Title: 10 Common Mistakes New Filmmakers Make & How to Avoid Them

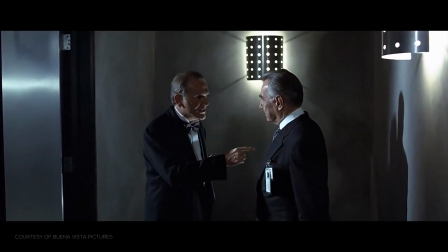[8:18] This is for the sake of national security. No, it's the sake of national security that got us here in the first place 33 years ago.
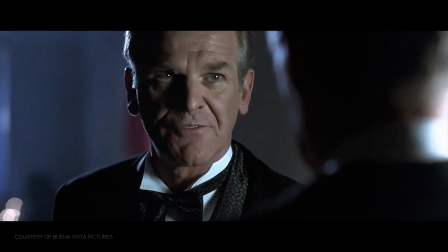[8:24] I knew someday this would come back to bite us. Forget it. He does not exist.
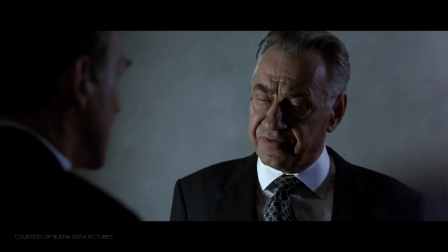[8:29] He does exist. We just chose to forget him for 30 years. We locked him up and threw away the key.
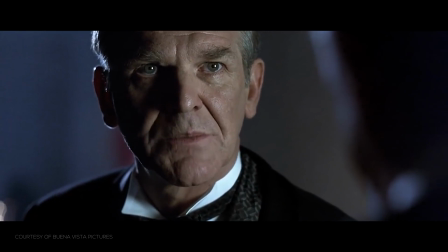[8:35] Well, a lot of goddamn good it did us. He broke out of 2 maximum security prisons, and if he hits the streets... He's not gonna hit the streets, Jim.
Also, don't have your characters say each other's name over and over again.
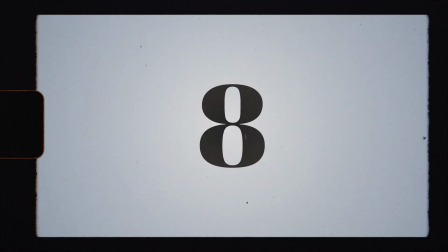[8:45]
No one does that. Here's another big one for me,
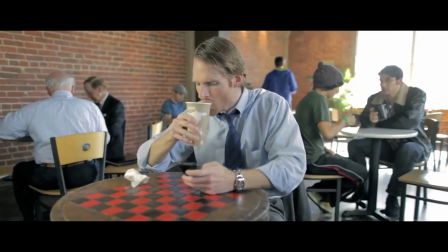[8:49]
showing characters do mundane things for no story-driven reason that takes up a massive chunk of a short film. Through the years, I have seen so many new filmmakers short film that start with a character waking up, turning off their alarm,
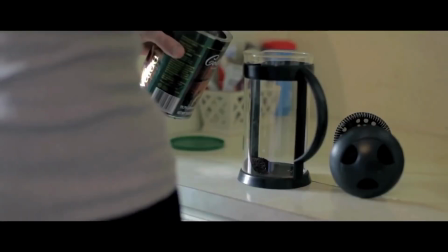[9:02]
brushing their teeth, taking a shower, making breakfast, toast popping out of the toaster,
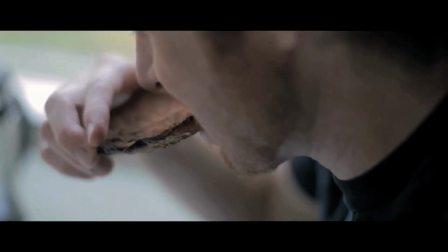[9:08]
and so on. Anyone watching your film would turn it off before that collection of mundane shots is even over.
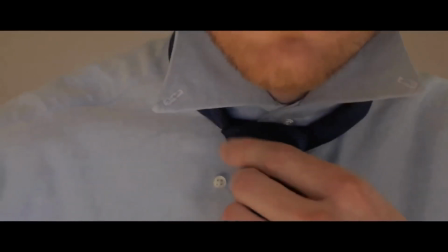[9:14]
There's nothing compelling about it, and it's been done more times than almost anything on this list. If you have a story-driven reason that someone needs to show a mundane life or a repetitive one, make it compelling. Do something different with it. Show us why we need to see this first, then show us.
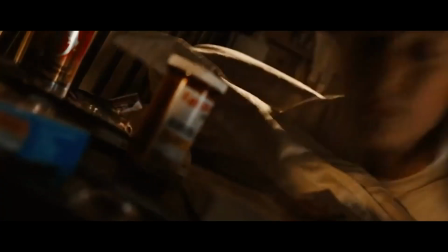[9:31]
Films like Nobody and Wanted do a great job of that sort of thing, but remember, you are making a short film, not a feature. An audience member will be more forgiving to a slower pace when they commit to a long runtime.
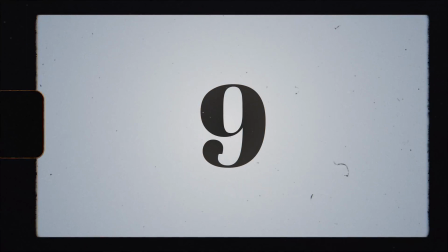[9:42]
Keep your viewers in mind and skip to what matters. Opening credits, with credits for the actors or written and directed by,
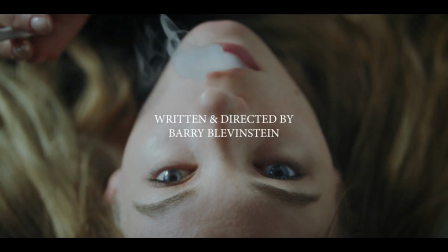[9:51]
displaying over your opening like a Hollywood feature or TV show, always looks bad to me.
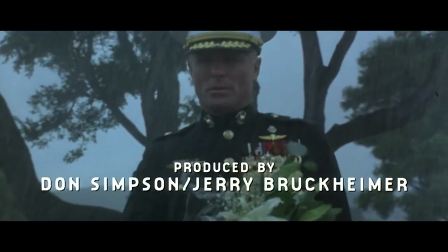[9:57]
In major features and TV shows, they put them there because it's contractual to do so more often than not.
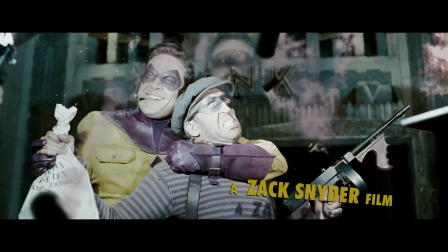[10:03]
Sometimes it's a creative choice, like with Snyder films, but when it comes to a short film, there is no reason for it, and it always makes the thing feel small.
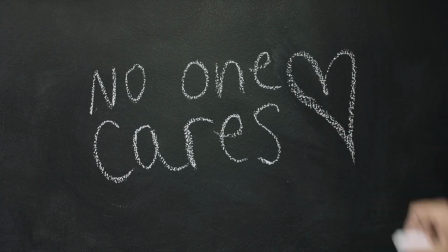[10:12]
No one cares to see our names or unknown actors' names to start the film. Use your opening to grab your audience and pull them into the experience, the world, the story.
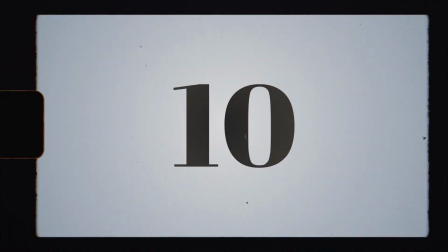[10:21]
Save the credits for the end. I saved the biggest for last, and that is pacing. This is by far the #1 biggest bit of feedback I give on every new film I see, and honestly, on films from talented friends that I give notes on early cuts as well. And it's a note that I get on every single one of my early cuts also. Nailing pacing is challenging and takes a lot of time, iteration, and feedback to get right. It does get easier over time, but in the beginning, it can be really tough to see. It's definitely a blindside when you're starting out, and it is always a sluggish pace that is the issue.
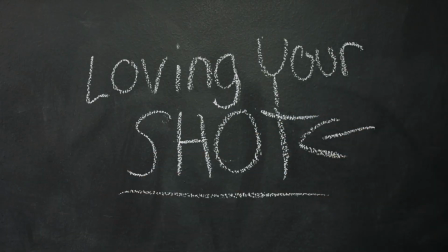[10:54]
And there's a few things that can cause this, like being in love with a shot. For the benefit of the story, you have to be ruthless with your film.
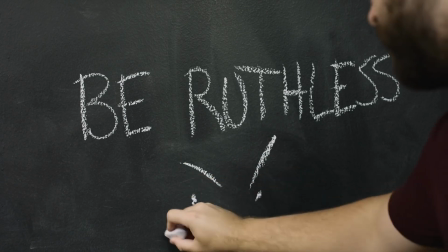[11:02]
You may love a shot or even a whole scene. It may be one of the most cinematic looking or best scenes in your film, but if it doesn't help tell the story, cut it. And the same goes with the length of those shots as well. Sometimes a shot is great to stay in, but you can tell that the filmmaker just loved that shot because it dwells way too long.
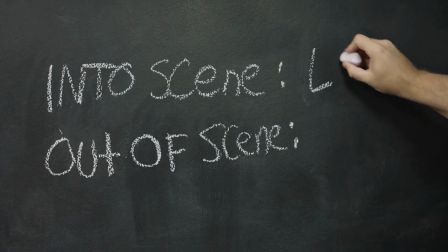[11:20]
Another aspect to this is the pace which you cut your scene. A general rule of thumb is to get into a scene late and out early.
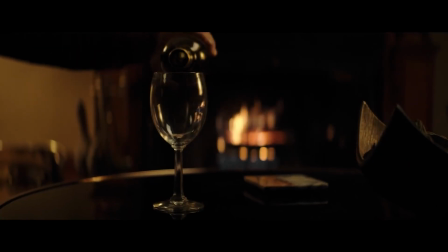[11:27]
Again, going back to the same scene from There Comes a Knocking, I don't show her get the wine bottle or set up in that room.
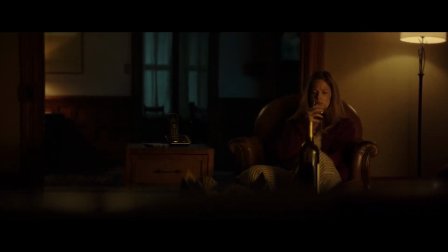[11:34]
We cut past all of that to only what mattered to me for the story in that scene. And the second we're done with the info needed and the character moment, we cut right out. But then you have dialogue scenes. Very often you will see an exchange go like this.
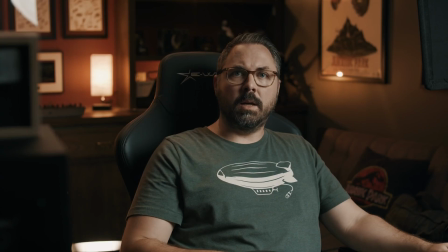[11:47] We were listening at the door. Okay. You're doing an old effect Ew.
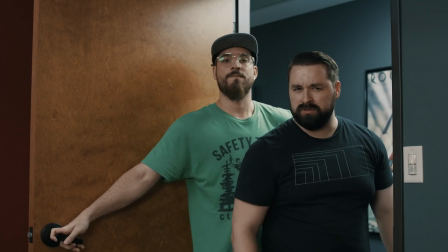[11:52] We never showed how we did it. from an old episode. Ick. People asked for it.
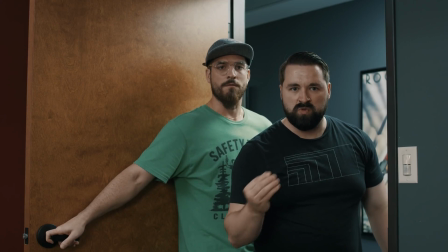[11:58] The people don't know what they want. We do. We know what the people need. No.
There's too much time between responses, so the conversation feels unnatural.
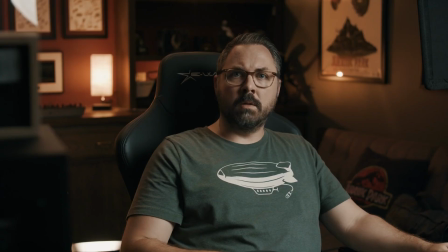[12:07]
On top of that, it's line, then cut for a line, then cut for the next line, and so on.
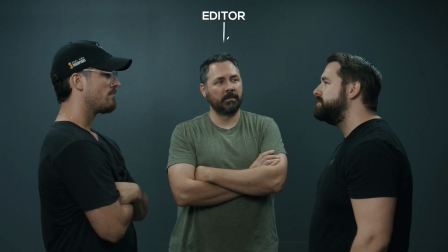[12:13]
When you're cutting your dialogue scenes, think of it like you're sitting in the room. Where do you look and when? You wouldn't anticipate every single response before it happens. Maybe you would with some.